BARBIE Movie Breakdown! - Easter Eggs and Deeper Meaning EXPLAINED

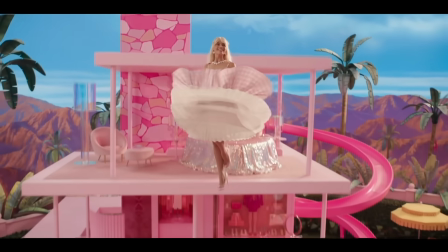(4:10)
In fact, everything in Barbie Land functions as if it's part of a playset. There is no actual water in the cups, and the showers are even on the beach.
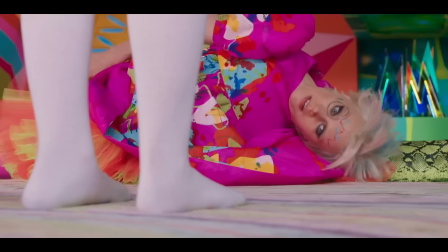(4:16)
The doll's movements are restricted in specific ways too, which is why Alan can't get over the fence in that one scene.
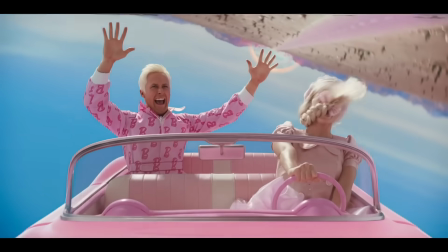(4:22)
It's also why, no matter how rough the car crashes are, Barbie's convertible always ends up landing with its wheels on the ground, since that's how a kid would play with it.
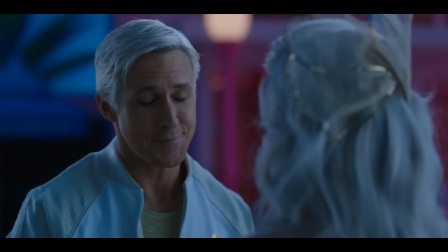(4:30)
Barbie and Ken don't even lock lips when they're supposed to kiss. Being made of plastic, the best hopes of making a real Ken and Barbie doll kiss was to smush their static faces as close together as possible,
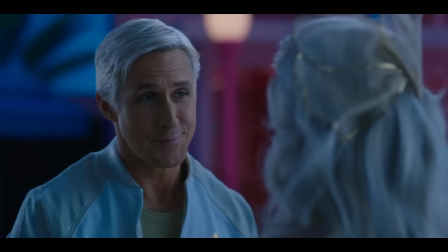(4:39)
which is exactly what they emulate in their one attempt of a kissing scene. Honestly, I don't remember seeing Barbie kiss anyone for the entire movie. That's because she doesn't. She isn't forced to kiss anyone, which is a pretty refreshing take, to be honest.
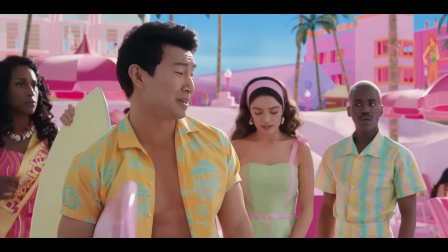(4:50)
There are also some pretty direct metaphors that give the film this unique Barbie movie feel, where everything is just one frightening degree away from perfect.
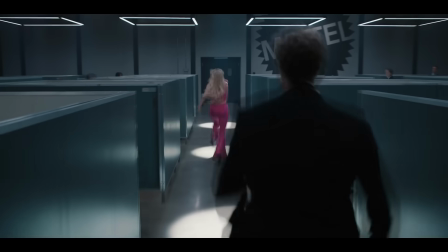(4:57)
For example, her waterless cold shower moment, or even when Will Ferrell tries to literally put Barbie in a box.
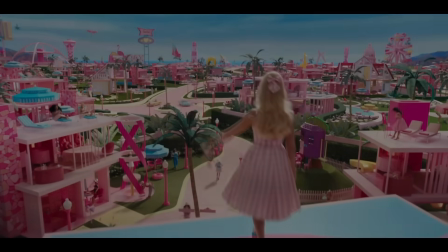(5:03)
It also didn't hurt that the set design was absolutely incredible and completely immersive. I want to go to there.
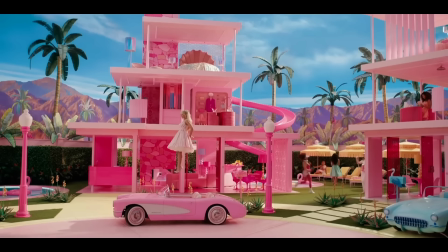(5:09)
Now, while none of the houses are direct replicas, they feature plenty of Easter eggs from past sets,
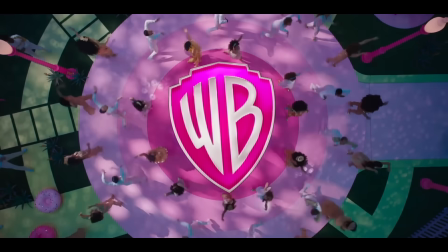(5:14)
including the ice cream stands, the ambulance, the roller disco, Barbie's glam pool, and the Chelsea doll treehouse.
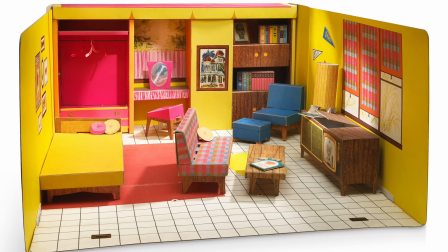(5:19)
Even when the scene where Barbie meets Ruth Handler for the first time is reminiscent of the very first Barbie Dreamhouse playset,
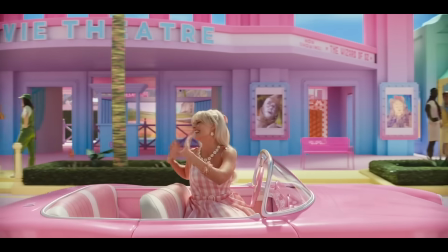(5:25)
even the shops in the town that aren't actual play sets still help bring a unique life to Barbie's world.
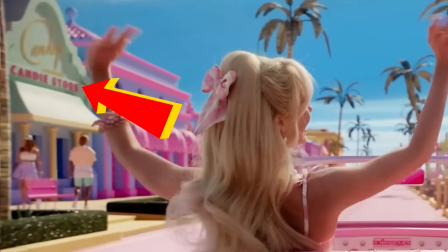(5:30)
She drives past a perfect hair salon referencing her flawless hair and even passes a candy store early in the film with the title misspelled,
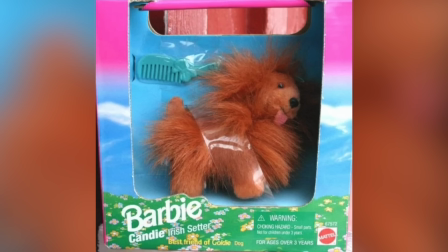(5:37)
which is both a reference to the childlike spelling and grammar, as well as a reference to one of Barbie's dogs who's also named Candy. Speaking of dogs, can we talk about the pupper in Crazy Barbie's house seeing pooping plastic pellets everywhere? I don't see what he did wrong. I mean, humans poop all the time in that big chair. Yeah, Doug, but we're supposed to poop in that chair. This concept is utterly incomprehensible to me.
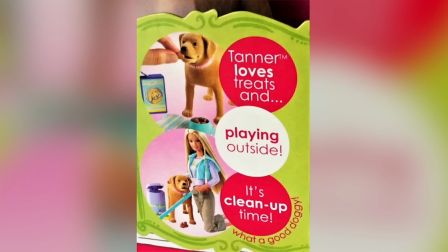(5:55)
Well, poop jokes aside, that dog is likely Tanner from the Barbie and Tanner toy line that featured this pooping plastic dog.
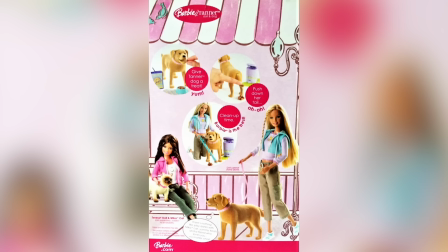(6:02)
However, it was recalled in 2007 after it was found that kids were swallowing the magnets used in the Pooper Scooper, which probably explains why it was hanging out at Crazy Barbie's house. Regardless, it's great to see these recalled toys represented in the film, including the pregnant Barbie,
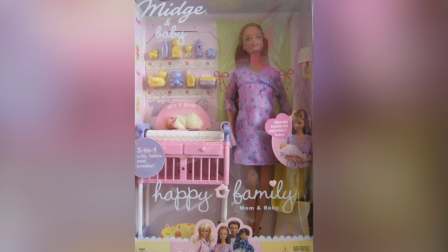(6:15)
Midge, who was discontinued after parents became concerned that she would encourage teen pregnancy, alongside her husband, Alan. The one played by Michael Cera? The one and only.
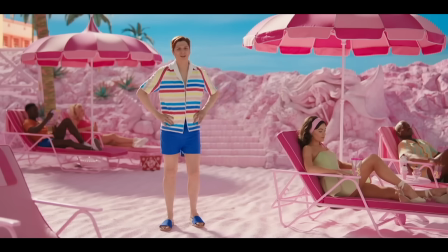(6:23)
While Alan was one of the first members of the Barbie cast and crew, he was even more of a useless accessory than Ken, and Gerwig has lots of fun with him.
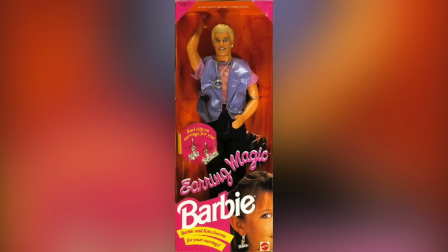(6:30)
There are even a few discontinued Kens, including Earring Ken, who was recalled because people thought he was gay, and Sugar Daddy Ken, who was recalled for pretty obvious reasons.
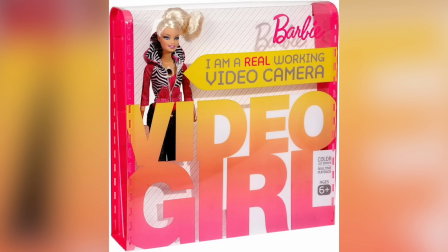(6:38)
Why would you do that? Why would you do any of that? You also had Video Barbie, who was recalled when police became concerned that her in-torso video camera could be used for really bad stuff.
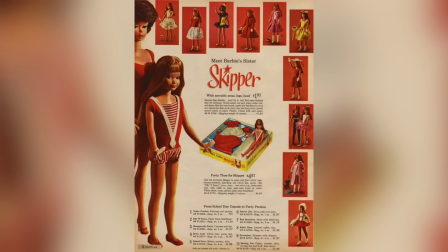(6:46)
But the best recalled toy reference had to be Skipper. You say that like we know who that is. Well, you should.
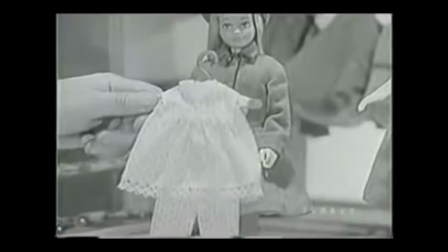(6:51)
Originally, Skipper was Barbie's younger sister. It was intended to be a younger version of Barbie that kids could more easily see themselves in. But they eventually moved away from the idea and decided to grow her up. This led to the release of Growing Up Skipper,
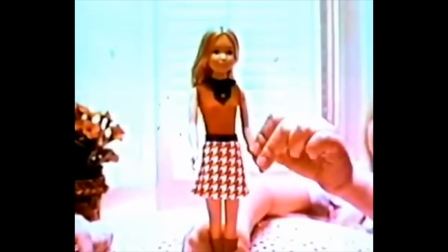(7:03)
which was supposed to be a little girl that could be stretched and transformed into an adult woman. but was recalled when parents complained about how adult her chest became after her transformation.
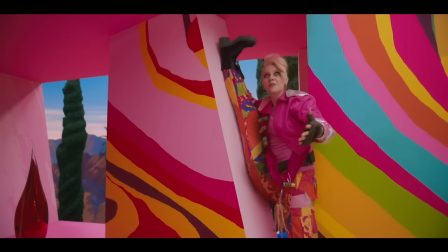(7:12)
In the movie, we're told that the only other person to leave Barbie Land for the real world was Skipper, who left to surf in Key West.
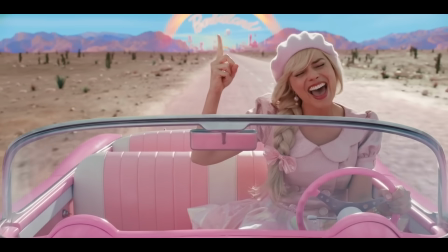(7:18)
Now, interestingly, they chose the only Barbie doll that actually grows up to be the only other character to leave Barbie Land for the real world. And this only further reiterates that her journey from Barbie Land to the real world is symbolic of the transition from girlhood to womanhood.
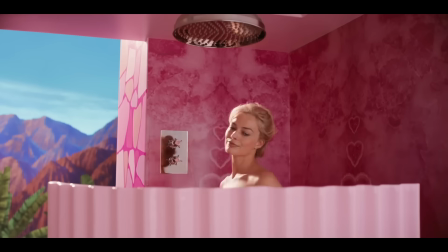(7:31)
It's also important to note that Barbie's journey into the real world only begins to happen when she starts to question her own reality.
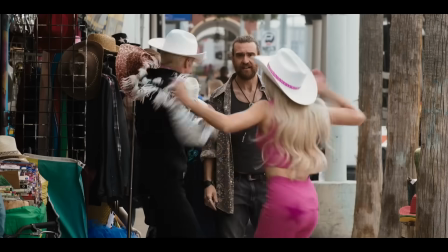(7:37)
It's a profound way to contrast the naive expectations of childhood with the harsh realities of the real world and creates a meta-narrative that feels a lot like the Lego movie, but, you know,
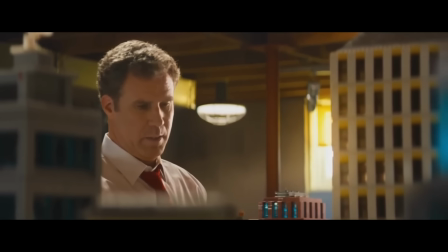(7:46)
all grown up. Hey, speaking of meta-narratives from the Lego movie, isn't Will Ferrell in this film? He is, and he plays an eerily similar character in this film as well.
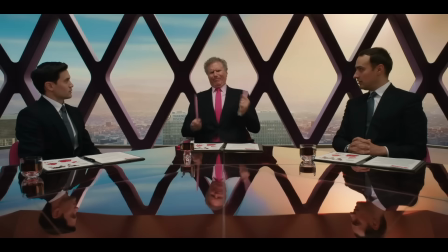(7:54)
He is the meta-bad guy, but this time with a little extra misogyny on top.
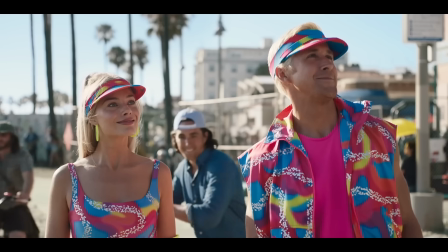(7:58)
The film spends a lot of time actually addressing how misogyny tends to be the wake-up call that forces women to grow up and face the challenges of reality, particularly through Ken's storyline.
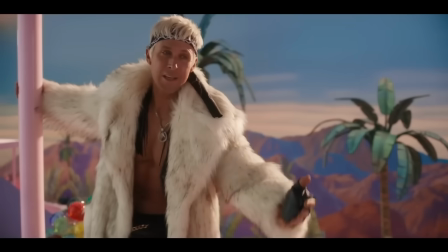(8:07)
In Barbie's world, Ken is just another one of Barbie's accessories. The movie's beginning narration even says that his existence is defined by whether or not he is noticed by Barbie. Essentially, he's treated the same way that women are treated in our patriarchal society.